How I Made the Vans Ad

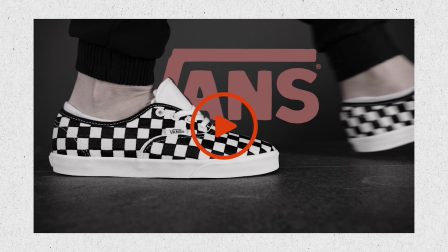0:00 Check out how I use my home studio to create the spec ad for Vans.
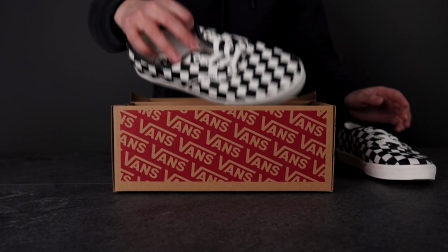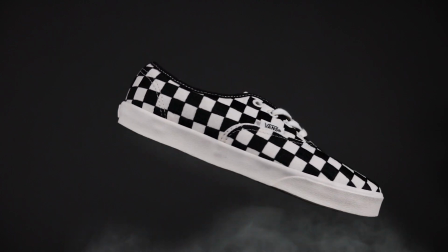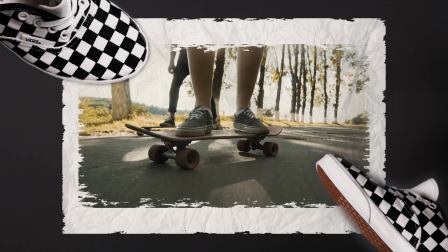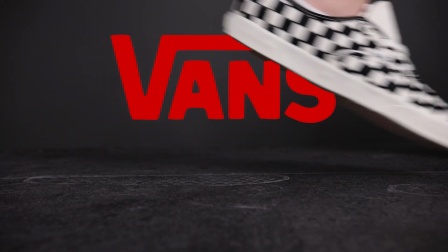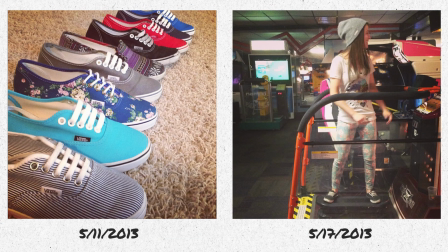0:39 I've been practically exclusively wearing Vans for the past 15 years of my life.
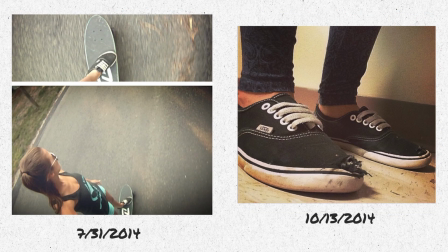0:44 I used to legit be known as the Vans girl in high school, so when I saw Authentic Lowpros make their return after a long hiatus, I knew I wanted to make a spec ad. For the opening shot, I wanted the Vans box to slide into the frame.
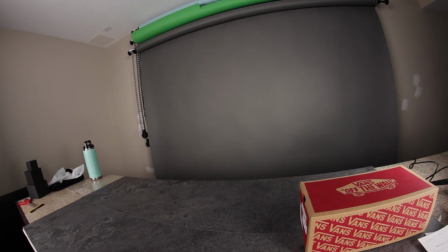0:58 For my set, I'm using the Thunder Gray seamless backdrop paper from Savage.
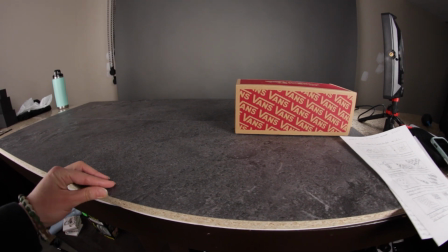1:02 I used peel and stick wallpaper with a concrete texture and attached it to a sheet of MDF to use as my surface to give the video a street feel.
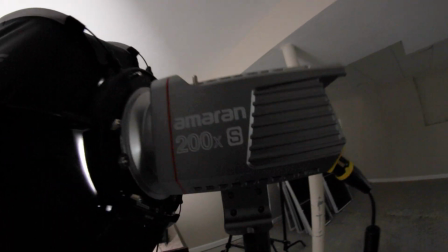1:11 For my lighting, overhead lights are off. My key light is an Amaran 200 XS with an Amaran Light Dome Mini.
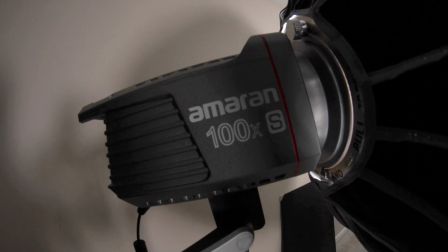1:18 The fill is an Amaran 100 XS with the Aperture Light Dome 3.
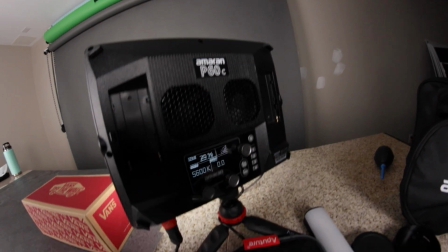1:23 To help better separate the surface from the background, I'm using an Amaran P60C panel light.
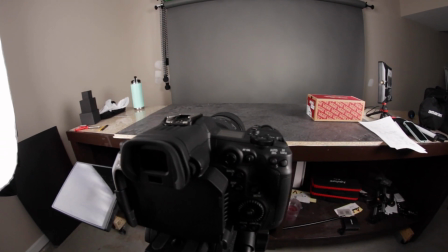1:28 For the camera, I'm rolling on a Canon R5C with a Sigma 18-35 f1.8 art lens.
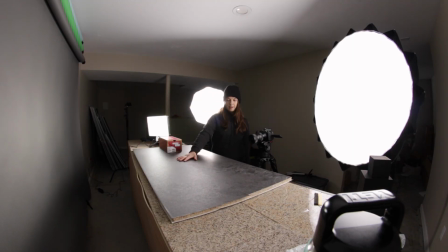1:35 So I'm trying to push this into scene where it's gonna land into frame, and it's a medium shot right now, so it's gonna fill it pretty well. I'm trying to use this seam between the two pieces of the adhesive wallpaper as a guide, because I know when I push it,
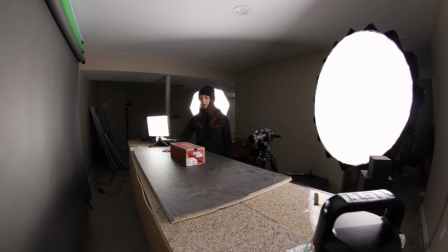1:50 I wanna end up somewhere right here, so that's helpful to help align this properly and hopefully not need too many takes. Yeah, that actually looks pretty good. And here's what the raw shot looked like. I'm gonna tape down this box because for the next shot,
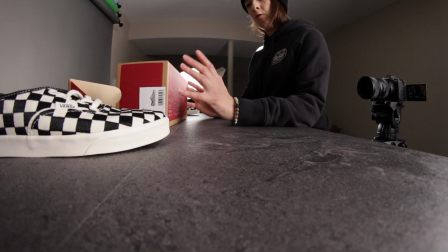2:11 I'm gonna be doing quick cuts of me unboxing this, and I don't want it to slide over once the shoes are out of it.
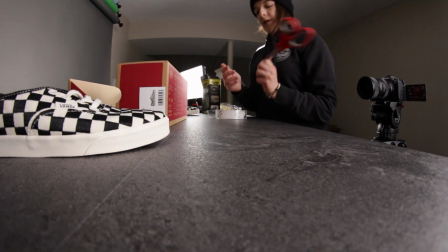2:17 So I'm gonna be using some alien tape, and I'm just gonna cut off a small square and attach it right on the seam of the surface.
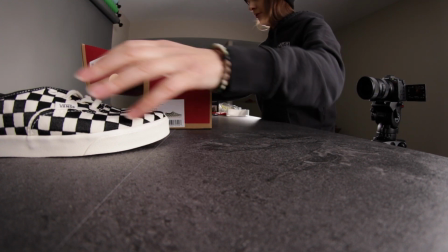2:29 Put the shoes in.
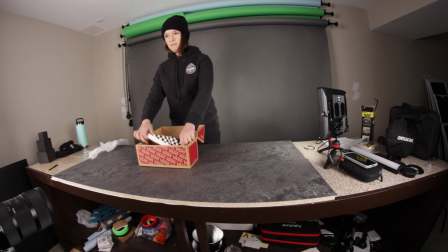2:33 For the first take, I stood on a stool so the logo on my hoodie wouldn't be in the shot. And yes, I purposely tucked my hair into my hoodie to avoid it going into the frame.
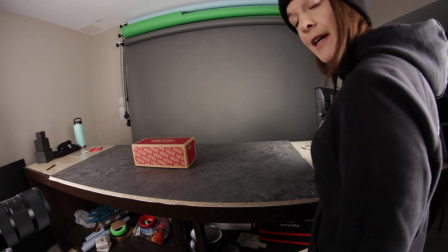2:42 For this next take, I think I'm gonna try a version where I kill the accent light so that way the background is a lot darker,
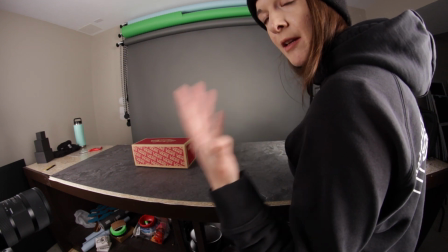2:48 because I think it would look cooler if my hoodie is kind of blending into the background versus separating.
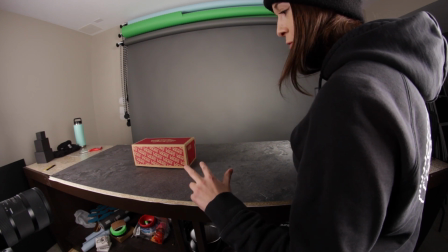2:53 And I also think I can go one step lower on the stool because it kind of had like a weird, awkward proportion.
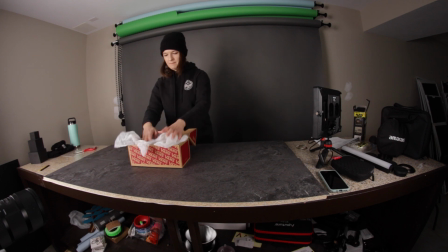3:02 I didn't like any of those. This ended up being one of the toughest shots of the whole ad. Man, this is hard. I felt like my first take was my best take.
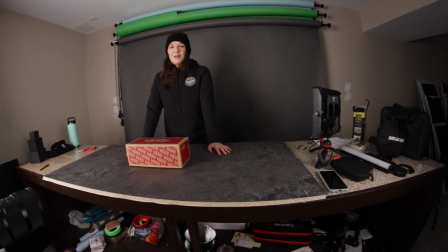3:12 I was just doing some practice rounds, and when I mentally tell myself just do a kickflip with the shoe, for some reason the flips are coming out way better, so that's pretty on brand for this anyway. So for this take, I'm definitely channeling just do a kickflip with the shoe. So let's see if that helps.
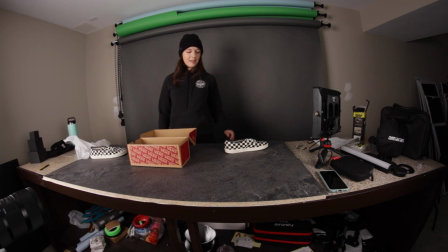3:29 Honestly, I feel like that was all right. I'm gonna try again though.
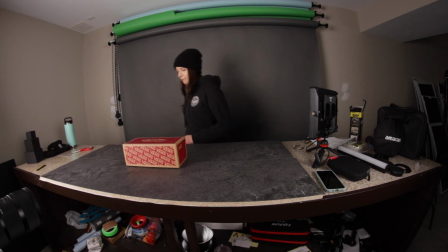3:34 I also realized I need to be more mindful of after the flip where I'm putting the shoe. So this time I'm trying to flip it, put one shoe here, flip it, put one shoe here. So let's see if we can get it on this one.
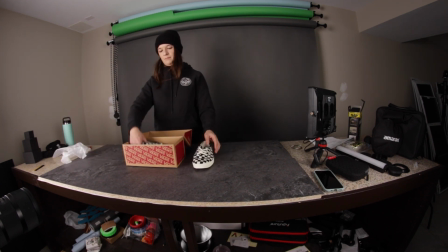3:48 But I eventually got a take I was happy with. Here's a look at the raw clip.
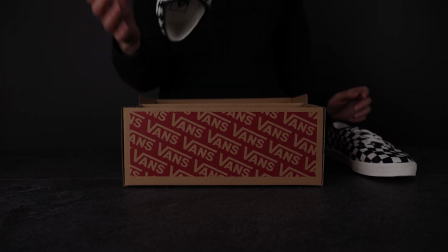3:53 The fast editing in the final ad will help hide the imperfections of the movements. The next series of shots were the detail shots of the shoe. I used a black acrylic surface so I could get some cool reflections.